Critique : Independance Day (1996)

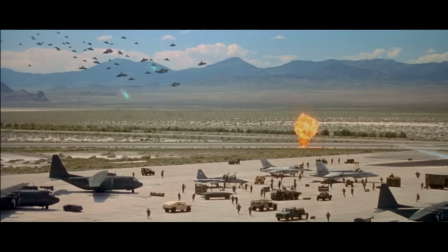(41:10)
C'est un petit peu ce qu'il faisait en fait pour Star Wars. Sauf que là, c'est fait avec beaucoup, beaucoup plus de moyens. Et c'est une technique qui est beaucoup plus rodée. La Maison Blanche, quant à elle, eh bien, elle a la taille d'un homme.
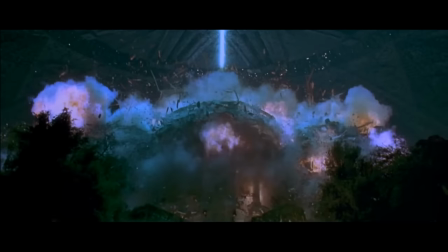(41:24)
Puis, bien sûr, après, il y a le vaisseau qui a été incrusté derrière. C'est un compositing assez primaire, mais qui est assez efficace avec la Maison Blanche qui a été fait en plâtre avec des points d'explosion à certains endroits. Avec, voilà, encore une fois, un cordage particulier qui permet de créer plus de flammes.
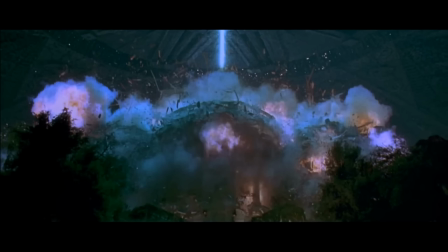(41:43)
Enfin, vraiment, on est là dans le haut du panier des maquettes. C'est sûrement Independence Day, un des derniers gros films de maquettes avec peut-être Godzilla qu'on verra. Parce que là, il est clair que la suite, il n'y a plus beaucoup de maquettes. Faire les effets spéciaux avec les ordinateurs, ça coûte presque moins cher maintenant.
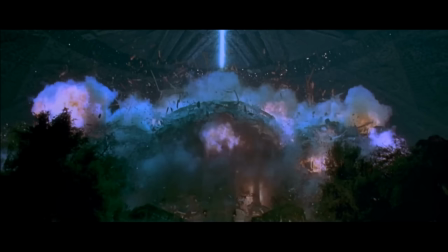(42:02)
Parce qu'il y a, justement, il y a plus de spécialistes en 3D que de spécialistes en maquette,
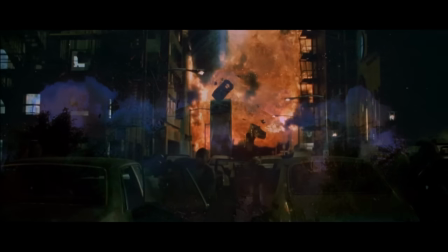(42:08)
et du coup ces gens-là qui deviennent rares, ben ils deviennent aussi très prisés et très chers. Donc ils préfèrent maintenant utiliser les effets spéciaux par ordinateur, mais à l'époque je pense qu'il y avait beaucoup plus de monde qui travaillait sur les maquettes et le résultat est assez génial. Un exemple qui est peut-être sur tout ce que je vous ai dit l'exemple le plus fantastique, c'est la scène d'explosion.
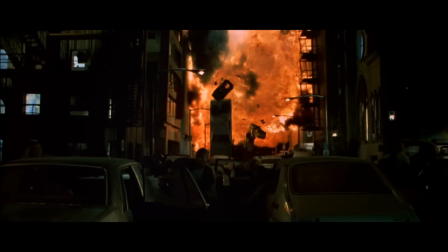(42:29)
Où on a cette vapeur de flammes comme ça qui arrive dans les rues et qui balaye tout sur son passage. On peut se dire, ouais, mais c'est des effets spéciaux par ordinateur. Eh bien non, c'est ça qui est ouf.
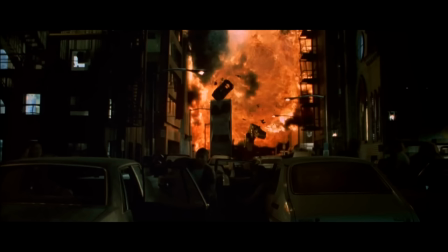(42:41)
Et les mecs, ils ont une idée, mais c'est une idée de génie. Ils ont fait une ville miniature à la verticale pour que le feu généré aille à la verticale, comme une cheminée.
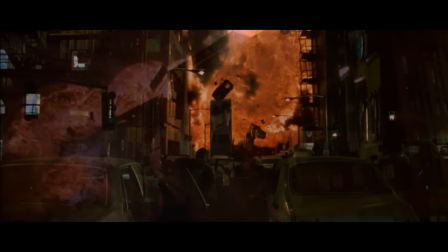(42:56)
C'est-à-dire que la ville, elle était complètement penchée pour que le feu aille dans un sens.
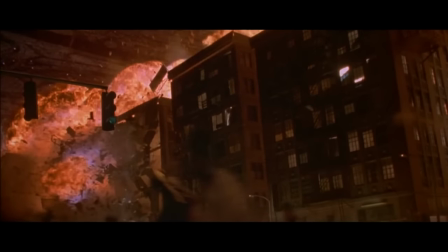(43:01)
Bien sûr, pour que nous, après, on a l'impression que c'est devant nous, mais en fait, le plan était à la verticale. Et du coup, ça nous fait dire qu'il y a beaucoup d'explosions et de feux qui ont été faits en vrai. Et après, l'explosion a été tournée à 300 images par seconde pour après décomposer la destruction, parce que c'est instantané l'explosion qu'ils ont créée.
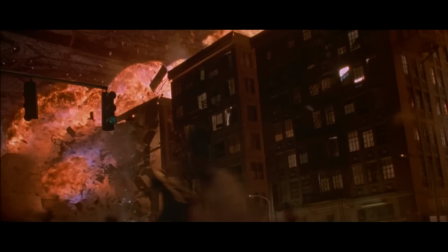(43:20)
Ben, à un moment, il faut donner l'impulsion, et après, ils vont pouvoir travailler cette explosion en effets spéciaux avec l'incrustation d'autres choses, et pour finalement donner un résultat qui est assez impressionnant quand on a l'explosion qui vient
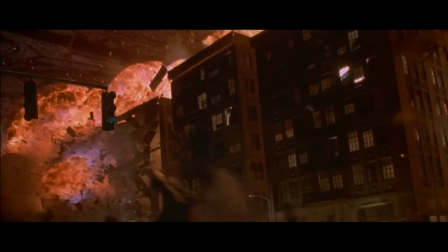(43:33)
littéralement exploser des bâtiments. Et bien ça, c'est prévu, c'est travaillé, et c'est bien sûr fait de façon sécurisée pour un résultat magnifique, des images super impressionnantes, des combats aériens qui ont une teinte très très chaleureuse, puisqu'on est voilà dans des teintes orangées.
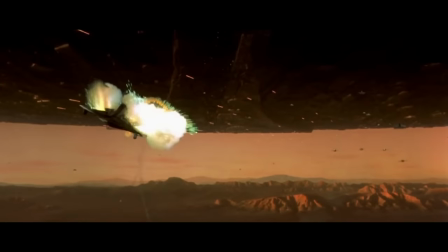(43:53)
Vraiment, il y a des plans qui sont ouf, hein. Et on a bien sûr référence, quand je vous parlais de Star Wars, on l'utilise pour la technique, mais on en vient aussi à en faire la référence à la narration, puisque un des premiers plans du film, c'est le vaisseau des aliens, comme ça, qui passe juste au-dessus de la caméra.
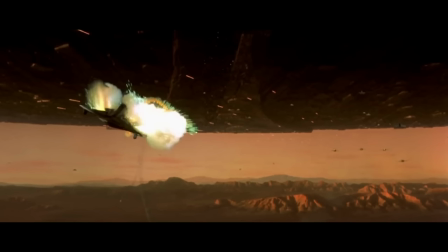(44:11)
Bien sûr, c'est le plan de Star Wars, hein, du quatrième Star Wars. Et finalement, pour terminer avec Star Wars, on en revient aussi aux combats aériens, hein, qui sont filmés aussi un petit peu de la même façon, avec des plans de contextualisation. Après, on a des plans dans le cockpit, et après, on a quelques actions extérieures, et on revient dans les cockpits.
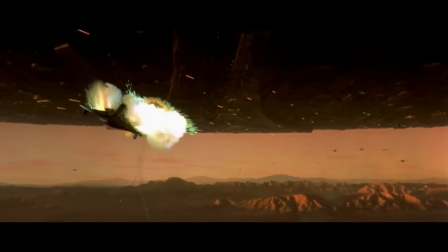(44:29)
Et quand les personnes se font toucher, on a le cockpit qui explose, on est à l'intérieur. Ça, on le retrouve aussi dans Star Wars.
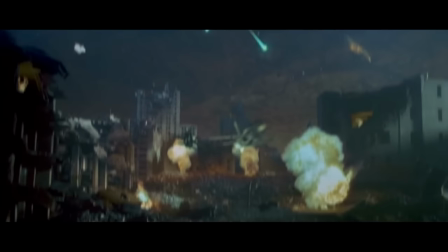(44:35)
Star Wars a placé une grammaire du combat aérien, qui a été aussi dopée par Top Gun. Il faut pas l'oublier, Top Gun, parce que ça a été quand même assez important, et du coup maintenant Independence Day se place aussi par rapport à ces références qui l'ont aidé à construire ces scènes là.
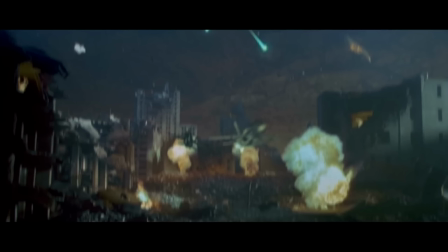(44:50)
On nous rajoute aussi un élément important, c'est l'omniscience de voir avec le centre de commandement et les pilotes, c'est à dire que le spectateur a accès à toutes les vues et permet justement de s'en faire et d'avoir une vision d'ensemble pour se rendre compte de la catastrophe dans toutes les strates des factions
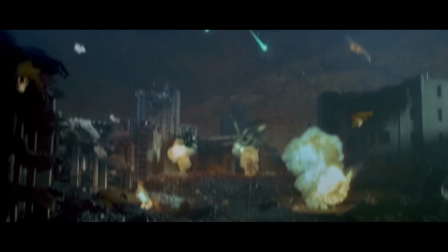(45:09)
qui sont présentées, sauf des ennemis, sauf des aliens, bien entendu, puisque il reste des étrangers. La mise en scène, elle est toute simple.